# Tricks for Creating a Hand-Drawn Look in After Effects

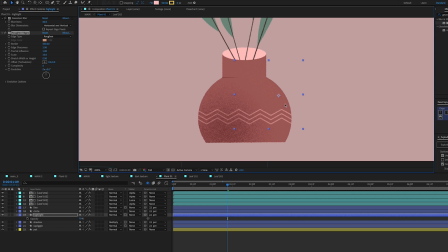I'm gonna bump up even more. 500. Yes, I just want like a little bit of a highlight around here.
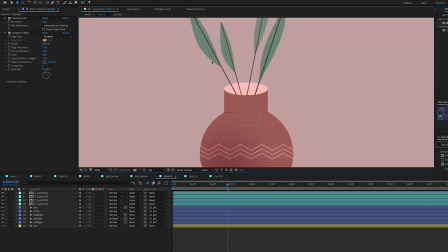Cool, there we go. So I'm gonna go in and do that on one of these leaves now.
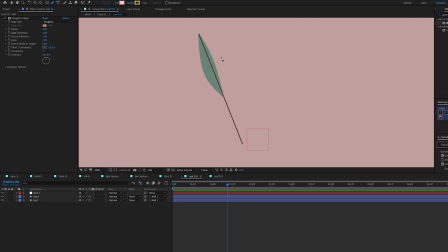Okay, let's see. So the way I'm going to do this is I'm going to kind of make my own little shape that I know where I want that shadow to be. I think I'm going to have it like kind of like around here. Oh, it's beautiful. Look at it.
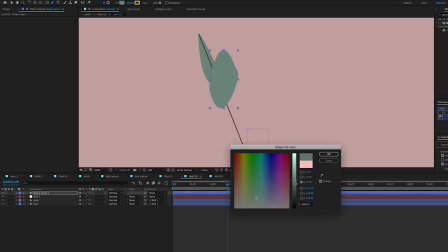Okay. Okay. And this again, a reason I like doing this because I have so much control. Anytime I can go in and like adjust the shape. If I don't like it, I can change anything about it.
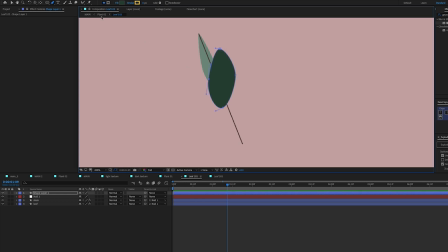Well, so you know what I'm going to do is grab
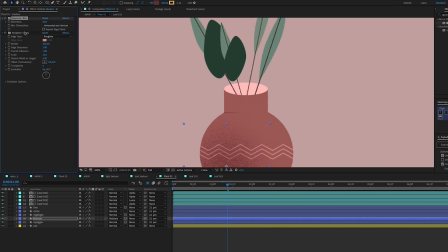the exact effects that I use and throw it on here.
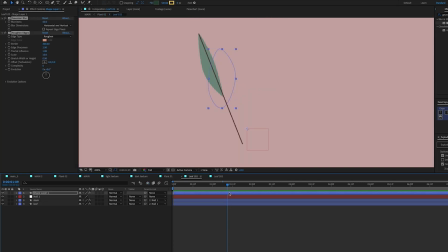Probably need to adjust a little bit, but a lot easier than starting from scratch. Oh, wow. Look at that. Can't even see it. so let's see i think i'm going to turn down the blurriness because it's probably too blurry because it's much smaller shape um border
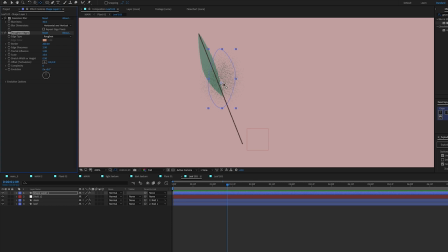let's go down to maybe like 200 yeah now we're starting to see it a little more i'm gonna turn the blurriness down to like 20 border maybe like 100 all right and here now
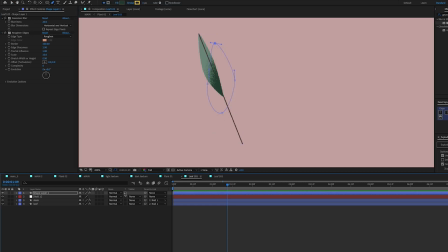i can scoot this around i'm gonna track mat that too so we'll just see it here nice mmm I like that I kind of like this really dark right on the edge
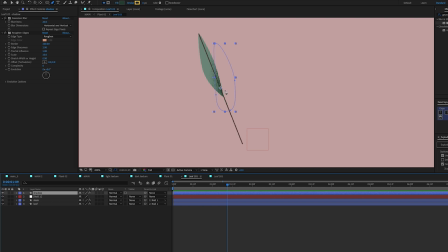okay oh let me rename this shadow so I'm actually gonna do a duplicate shadow here um I kind of want a one that's a little lighter and less obvious on more of the leaf and then this one to more kind of be on the edge so I'm just gonna duplicate I'm just gonna
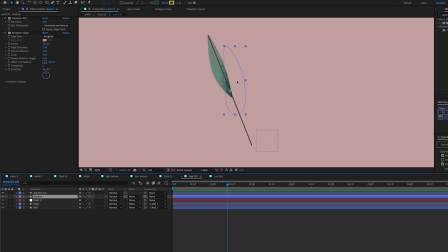call this like the shadow rim And then this one's gonna be a bigger shadow. Scoot it up here. And I'm just gonna opacity to like 50. That looks cool. Scoot this up a little bit. So there's kind of just a lot more texture we're getting. And then one more.
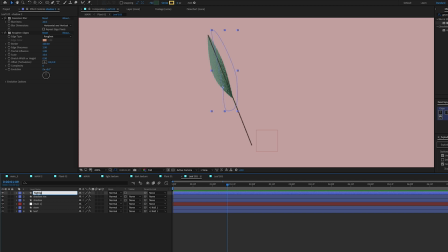So much texture, really subtle highlight on one again. Nice highlight.
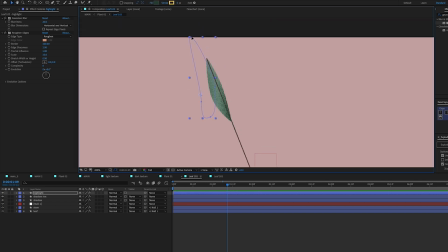Scoot this up here like
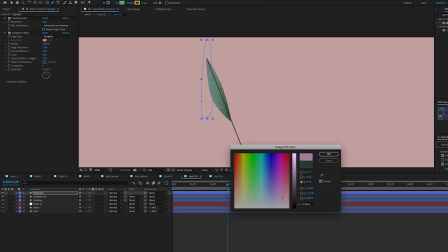that. and I'm gonna use like a light pink to kind of match the rest of the scene
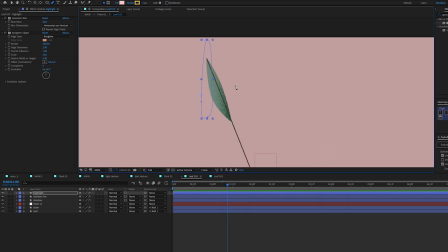I used because I just really liked how that looked it's like that I think looks good to be too crazy we'll blur it a little more up here like 40 and the
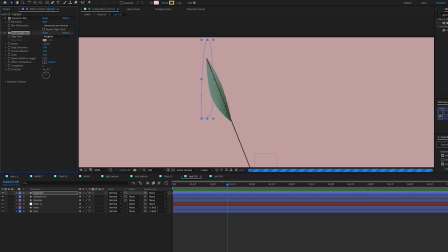border gonna be like 150 oh can't see it 110 I want to overlap it just a little bit more a little too much border 120
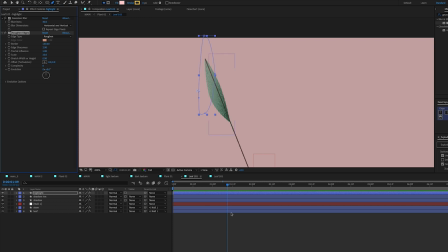130 this is pretty much what I'm looking for I might just adjust it a little bit so I don't have this kind of like middle area where I feel like there isn't much texture going on um but it's
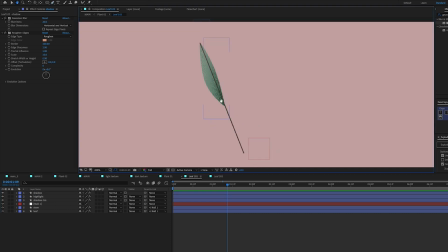definitely what I was looking for cool so I'm gonna go do this same thing to my other leaf.
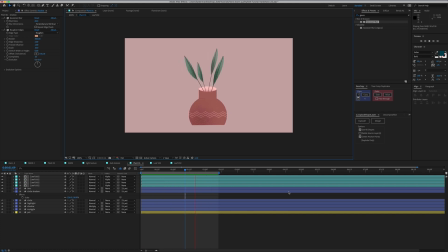Now all of our shapes have the rough edges as well as this fun little grainy texture. So looking pretty cool, looking pretty different, definitely a different feel already than what we had with that original super vector look.